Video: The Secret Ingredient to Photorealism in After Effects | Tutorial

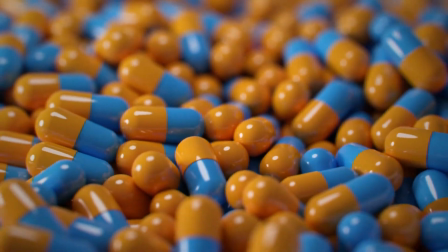0s
So, you want to achieve photorealism on your 3D renders by emulating being shot by a real camera in After Effects?
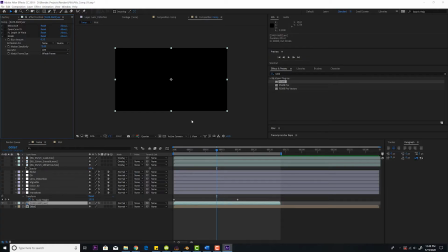5s
Let's get it done. So I'm here in After Effects, and I'll show you my workflow. So first thing is you get your render. I rendered this out as an EXR, and I added extractor to extract the channels that I need. Next, I used my OpenColor.io plugin, which gets Blender's filmic in,
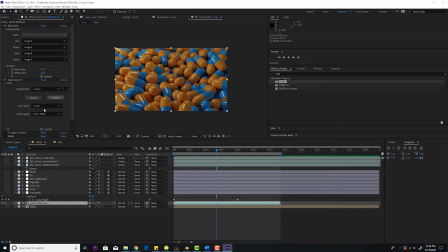22s
and I made a video on how to get this to work, because by default, it won't work with Blender's... By default, it won't work with Blender's color file, so I have another tutorial on how to edit the code to make it work. Next, I'm going to do some quick color correction. So let's add some color in there.
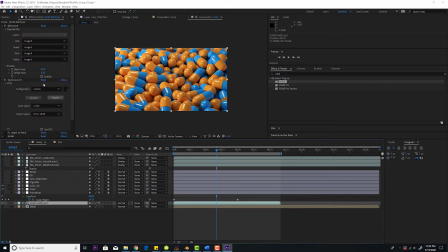38s
Perfect. So that's the way I want it to look. Okay. So for photorealism, the first thing I'm going to do is add depth of field. This is the plugin I use, FL Depth of Field. I'll show you how this works real quick. I have this mist passed right here.
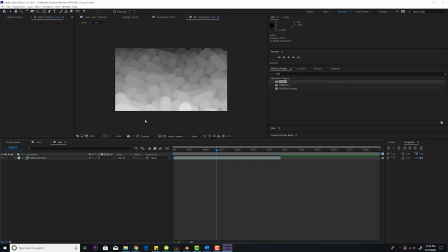52s
This is my mist layer, and this is rendered out of Blender. And I have that pre-composed.
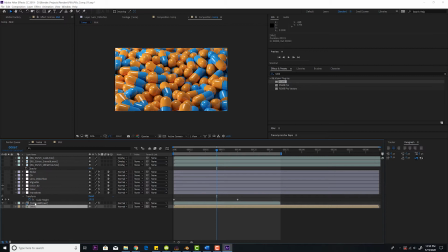57s
It has to be pre-composed. And then, turn that on. I selected that layer, my pre-composed layer, that's mist. And then I selected a point of focus, which in this case, I just can focus right there. And now we have depth of field. And also I cranked this up to 97. By default, I think it's at like 20, which is not very much.
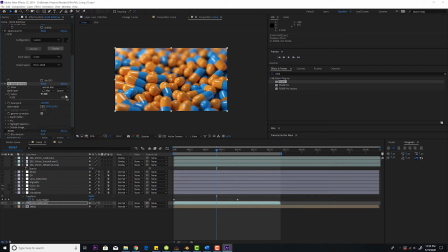76s
So real cameras always have depth of field. So you definitely want to have the foreground and the background. They didn't have to be completely out of focus, but just a little bit. This is kind of more an extreme blur, but you don't need this much. To be realistic, I would say even probably in this case, 40 looks good, maybe even 30.
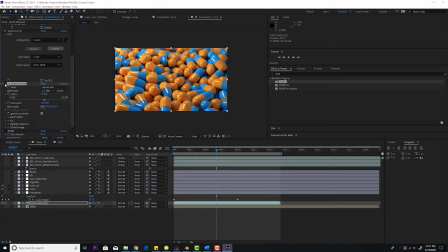92s
Even 30 looks good. You don't want everything in full focus. It just looks bad. See, it's just a very light effect. You can see, especially right here. Let's go back to where I had. I was put at like 92. Okay, so depth of field makes a big difference. Next thing is Real Smart Motion Blur. It's a third-party plugin. This is also a third-party plugin, FL Depth of Field.
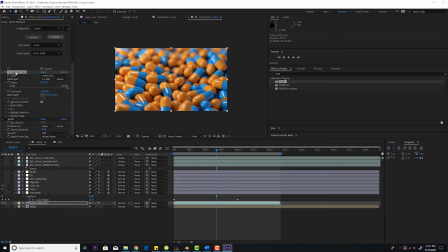110s
I show you in my other tutorial how to do this with native After Effects plugins. I can actually just show you that real quick. You're going to go to Camera. Can't spell. Camera lens blur. You're going to select your depth layer, or in this case, a blur map. Same thing, mist.
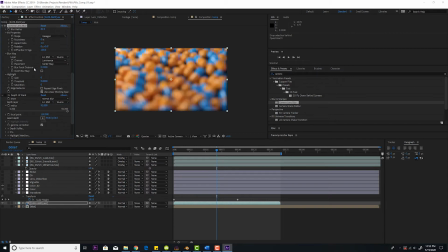129s
Let's jack up the blur a little bit. And you're going to play around with the blur focal distance. There you go. So that's the built-in one. I don't like it as much because I think it's not nearly as intuitive using this, having to pull it like this, especially if you're doing like focus pools.
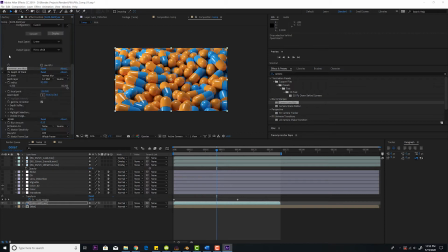146s
I much prefer my third-party plugin, FL Depth of Field, so I'll turn that back on. They both look pretty good, though. I then add RSMB, which is Real Smart Motion Blur.
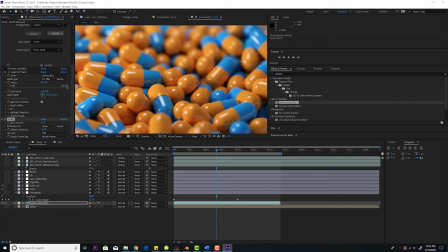156s
Real Smart Motion Blur, let me actually zoom in here a little bit. The effect is very slight. Let's see here. It's taking into account all the pixels moving and then adding motion blur to that. I'll jack it way up so you can see the effect.
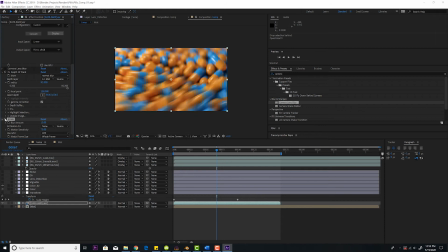170s
It's taking into account all the motion of these pills. To have a 180-degree shutter, which is a real camera, you want it to be at 0.5, which is the default, so I just always leave it there. These aren't moving that fast, they're not going to be super blurred out, so this is realistic. The next thing you want to do is I'm going to add a vignette.
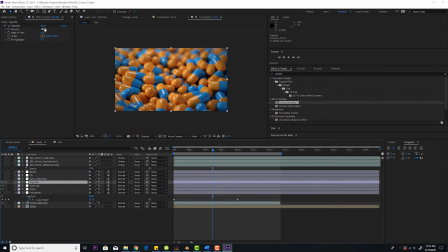187s
I'm just using CC vignette, and I just changed the amount that I wanted, because most lenses have a little bit of vignetting. This is more of a little bit of an extreme for a more stylized look, but all lenses have a little bit of vignetting. Next, lens distortion. You can look at the edges.
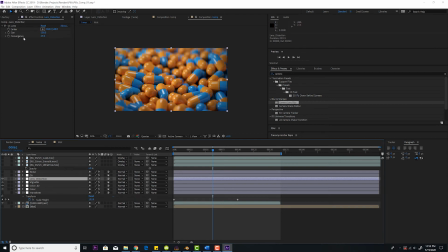201s
This is barrel distortion. I use CC lens. And I changed the convergence amount for the amount I wanted, because all lenses have some distortion. There's not lenses that have zero distortion. So just play with that. Wide angle lenses have more distortion than telephoto lenses.
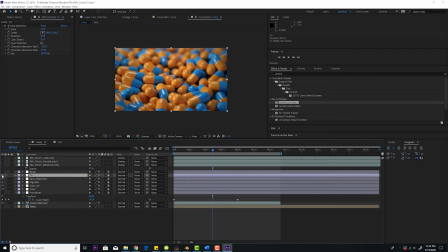216s
Next, I added chromatic aberration. This plugin is free. FT lens distortion.
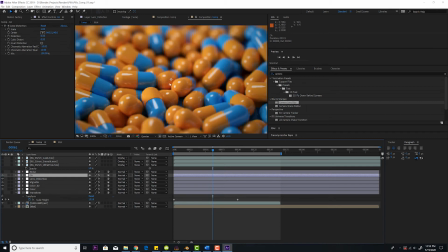221s
All lenses have chromatic aberration, which let me zoom in here. I'll make this extreme.
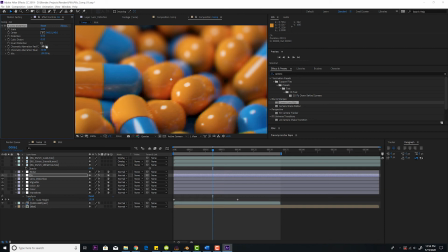226s
I'll make it like minus 30. You always want to make the first negative and the second one not negative, because if you don't, let me show you.
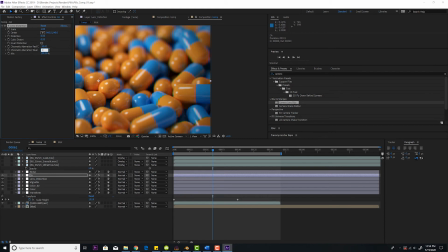233s
Let's say I made this, let's just say 5 or something. Or actually, let's do here.
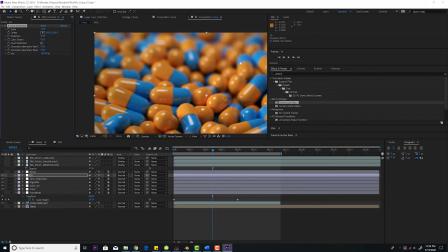240s
Let's do 0 and 0 just so I can show you the effect. If you adjust only 1, yeah, there you go.
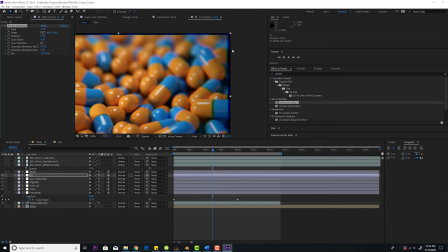247s
It's going to actually change your image.